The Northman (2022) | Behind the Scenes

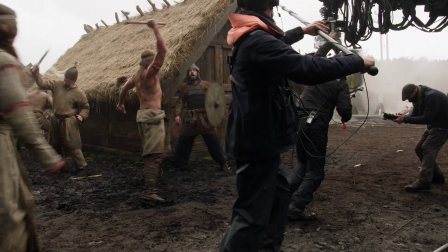(33:02)
We're just going to depict a single take, and that to me is the simpler solution than trying to shoot multi-camera, and that's just how my brain works.
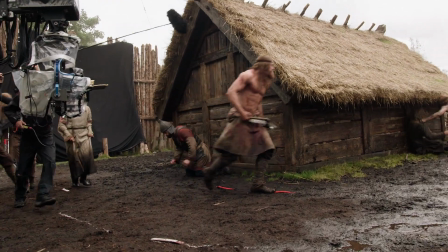(33:10)
Probably 2 out of 3 shots are done on a crane because there's no other way to do it. It feels different. There's a fluidity to it.
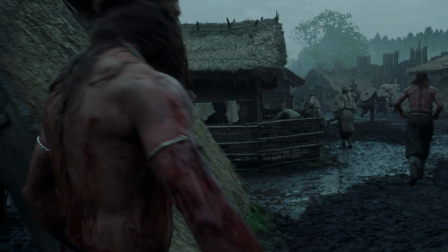(33:15)
Hopefully it feels that you're there and it feels more real. You can't cheat it, basically. There were huge challenges into just building it.
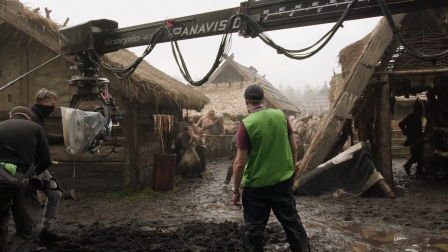(33:23)
There's a limit to how large the set can be. You need to maximize it. We had to get everything just right. And working with Cray to make sure the camera could get to A to B to C to D, cutting pieces out, putting them back, Frankensteining sets back together, whatever we had to do.
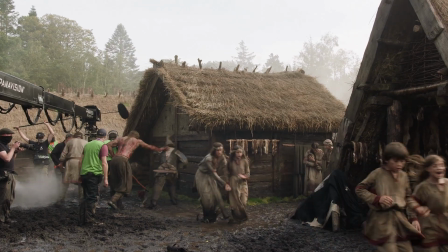(33:37)
For instance, there was one building that we had built, was in place, and when we got there and Jaron was working on the camera move, we realized that it would be better if it was just sort of 3.5 feet further away.
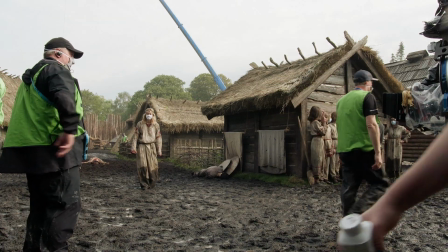(33:51)
So we brought in a crane and picked it up and moved it 3.5 feet, and so we got the timing right.
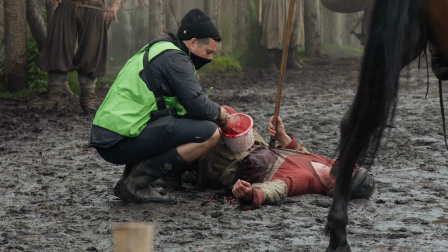(33:59)
Ridiculous ideas we had. It really was a lot of departments coming together, to pull this off. It would have been impossible without them. Just the exponential size of everything was hard. Shooting those big sequences were both physically and mentally draining because we had to do some of them close to 25 times because everyone is so invested.
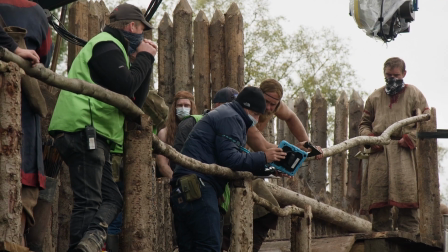(34:19)
When you finally get it and you watch it and it's like all the moves are there, it's the greatest feeling ever.
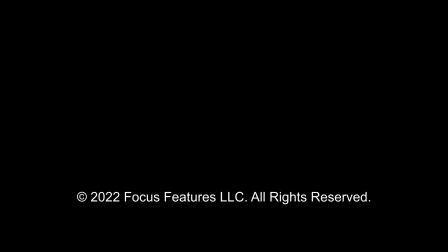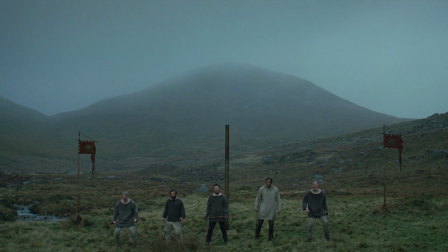which literally means ball game in Old Norse. Basically a medieval rugby/lacrosse/gladiator fight. Which is sort of a mix between Viking shinty or hurling, if you like.
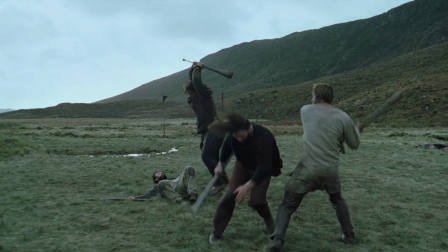(34:55)
But mostly beat the crap out of each other.
Ah, the damn Knattleikr Game.
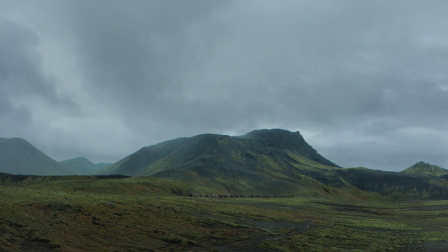(35:01)
We ended up in a location in the Mourne Mountains, which was going to be very troublesome to get to. So I was faced with building a 3-mile road to get us into our location.
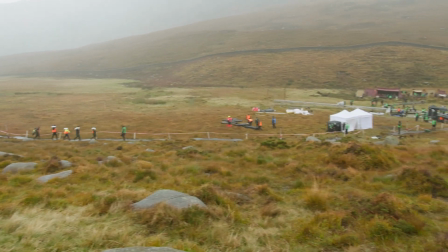(35:15)
And I think I threw absolutely everything at that location. Cast helicopters, equipment helicopters. That was probably the most challenging, and the most times you thought, oh God, what have I done? Why?
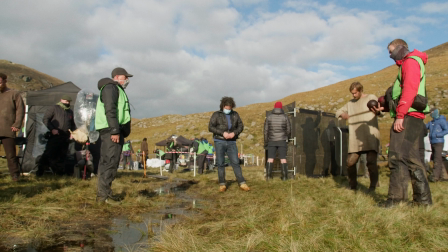(35:29)
Difficult, up in the mountains, in the rain, in the mud. The weather was maybe not the friendliest of us on that day, but again, it played to the scene.
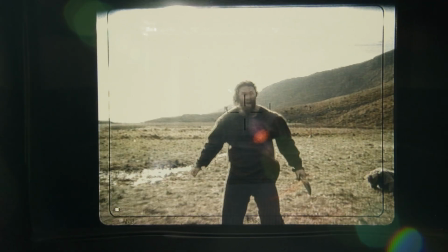(35:36)
It helped add more drama. And it worked brilliantly.
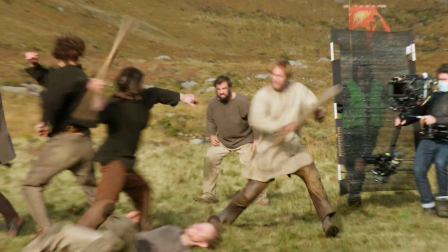(35:41)
I created a little tent village and, of course, the game itself. I thoroughly enjoyed putting that together because we were playing a sport.
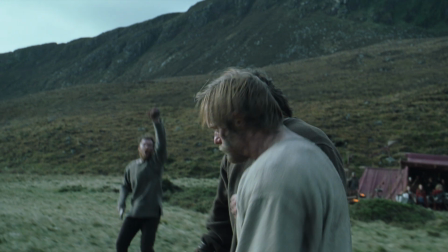(35:50)
That was quite tricky, actually, but good fun. I hate sports. Jaren was really resistant. And I finally had to say, look, like, I know we got beat up by jocks in high school, but we need to grow up and make a sports team.
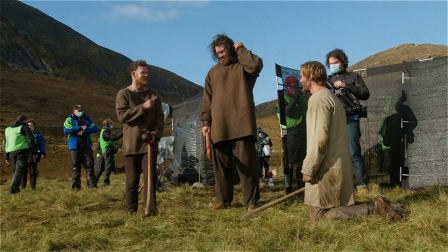(36:06)
One of our actors actually used to play a lot, and he was actually better than all of us a bit. He showed us how to use the backhand hits and strikes, and he was rotating and spinning around people, and he was very, very good. Unfortunately, we had to smash him in the head at the end of it. But, you know. But the thing about the game in the story is Amleth saves my youngest son. Amleth saves his half-brother, Gunnar. There are a lot of feelings and mixed feelings for Amleth in that moment.
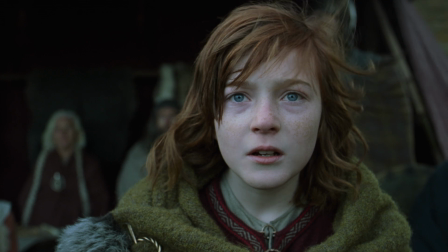(36:36)
It's fraternal instinct to his brother. To feel that is quite nice, I think, in a way. He hasn't had that close relationship with anyone. And it's the first time he does something unselfish.
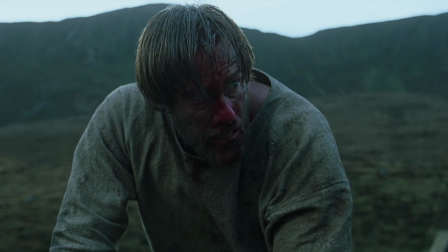(36:50)
And in this moment, suddenly everyone's looking at him because he's the hero. He saved the day.
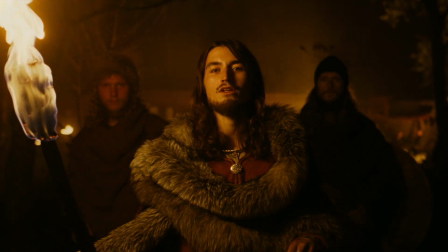(36:55)
He's shown his masters that he's loyal.
You showed yourself brave. Certain privileges will be granted you.
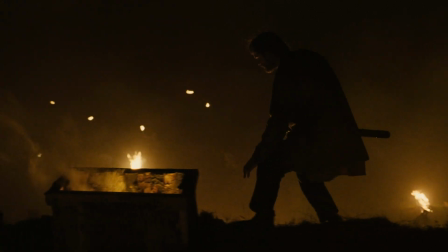(37:01)
This is an important way to get Amleth closer to his goal. Getting closer to the family to do the deed.